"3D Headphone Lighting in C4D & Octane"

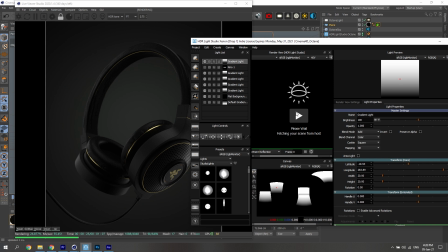So this thing is still fetching our scene from our host, which is a little bit annoying.
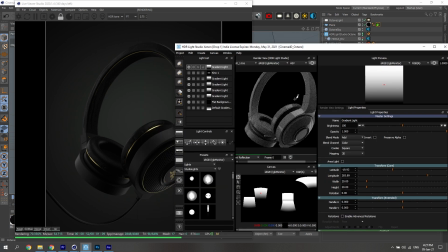Now we've got this inside here.
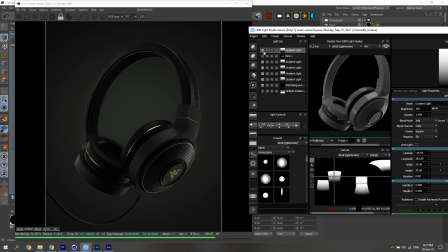If you take a look at our lights, we've got a lot of gradient lights here. And the reason why I went for gradient lights is one of the things I teach in like my programs and stuff is I really like to have gradients in my renders, just because that adds contrast.
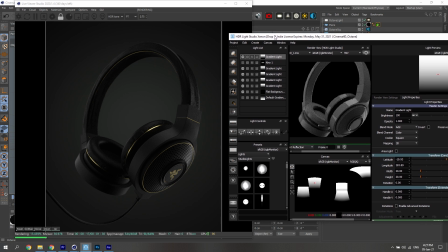So one thing to avoid having a flat looking render is to make sure you've always got like gradients and contrast and stuff. And it's not a hard rule. I've just found when I have that in certain types of renders,
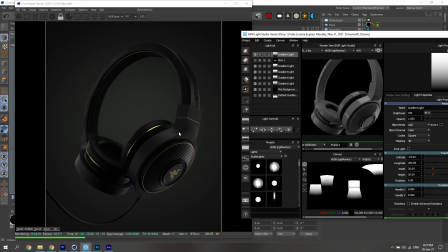it does make it look more dynamic and a lot better as opposed to just having flat lighting. just a bunch of gradients. So here
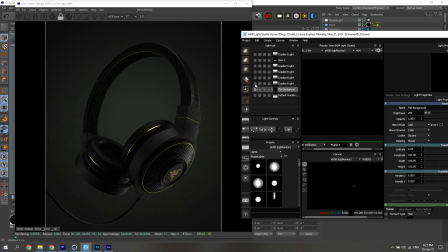So if I go turn all of these things off, got a bunch of gradients, and here I've got a flat background, and that's because when exporting EXR images and EXR renders, if you don't have a flat background,
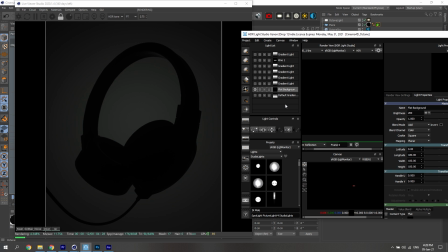it can make things look weird. So you need to make sure you have a solid background. Otherwise, if it's transparent, it's it can make things look weird if you're exporting HDRs for your renders. But that's just a little thing. So here, we've got gradient lights.
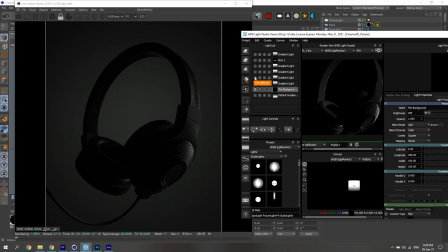Again, pretty much the same principles I've taught in every other lighting video, just kind of lighting the features that you think need to be lit.
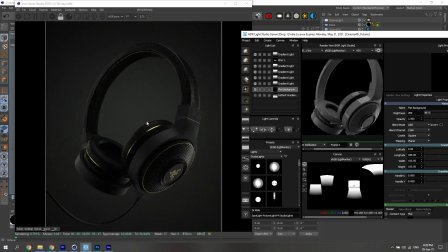So big one is the logo, having two lights on the sides here. And a lot of this was just kind of playing around until I found which one fit the best. So here we need a light to kind of highlight the edges so that we're getting some shape in.
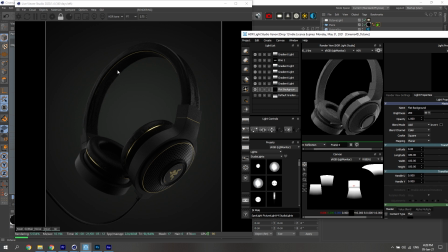Realistically, I would probably add a light under here and maybe some more light here so you get some more detail.
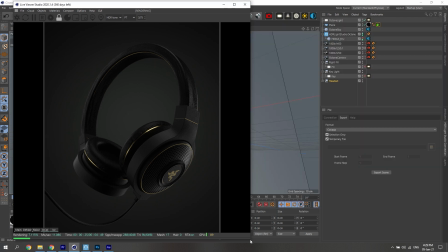But again, like there's no, I don't really follow a rule book here, especially in this render.
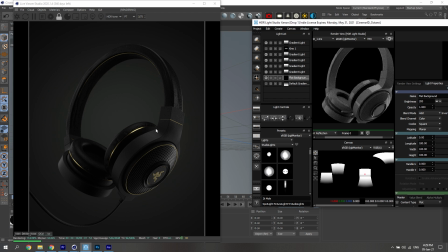It was just kind of playing around with a lot of things and seeing which ones worked. If you've got good materials, you've got a good model, and you've got a good lighting system,
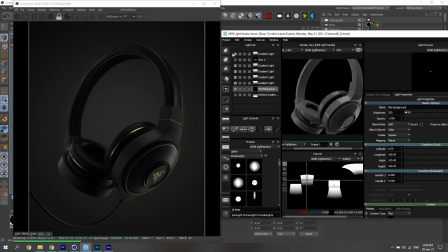then doing the lighting stuff shouldn't be that hard, especially if you've got a lot of practice and you know all the structured content of what to do, and just all the basic fundamentals should be pretty simple.
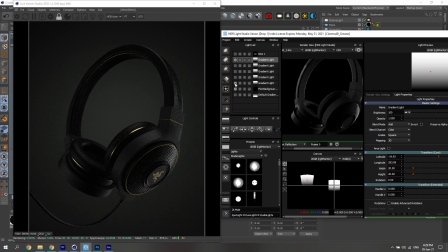So we can go through them one by one. Which one's the best one to start with? So I always like to start in black so that all the lights are kind of adding on top of each other and supporting each other.
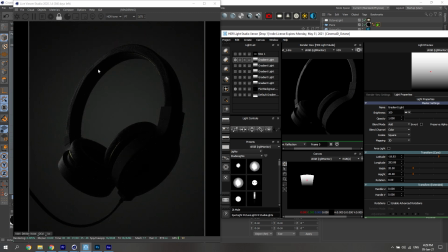So here, if we're starting on black, one light, this job is to highlight the edge of the product here. The second light's job is to give some more detail and filling in this section over here, over there, and over here.
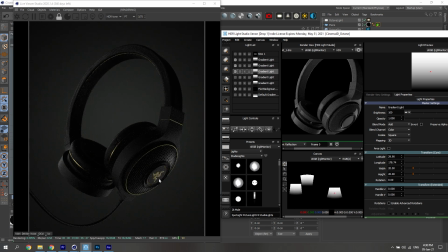It's more of a filler light. This light is clearly meant to outline, one, the logo or the brand of the product, but it also starts to define some detail in terms of like the materials used here.
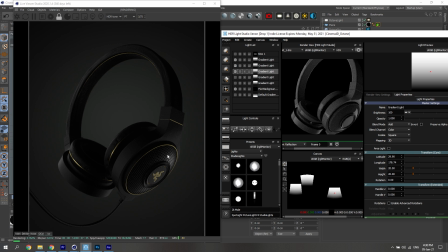So how reflective is this? Is it like a, is this part more of a metal? Is it more plastic? You can kind of get more of a feel of like the materials of the product that you might be buying. But then this thing also adds a nice detail here, kind of revealing like more of the gold.
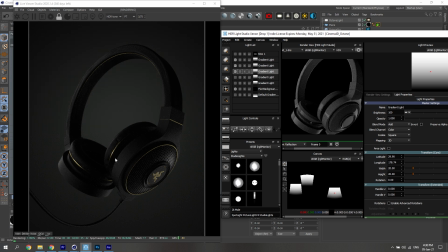So this makes it feel like, how can I say, more premium, more like more gold, shiny, reflective, fancy, whatever you want to call it.
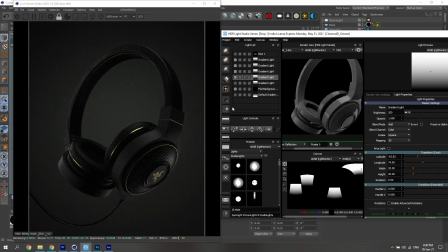This light here, I like to add another light over here just because here with just one light, it's a little bit dark. Not enough detail is on the product yet. You can't really see what's going over there. Here it's kind of dark, and again it depends on the kind of style you're going for,
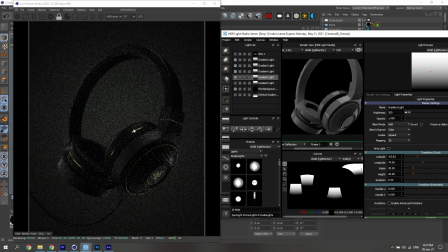but here I just wanted more detail, so adding in another gradient light here adds in some more detail on the top.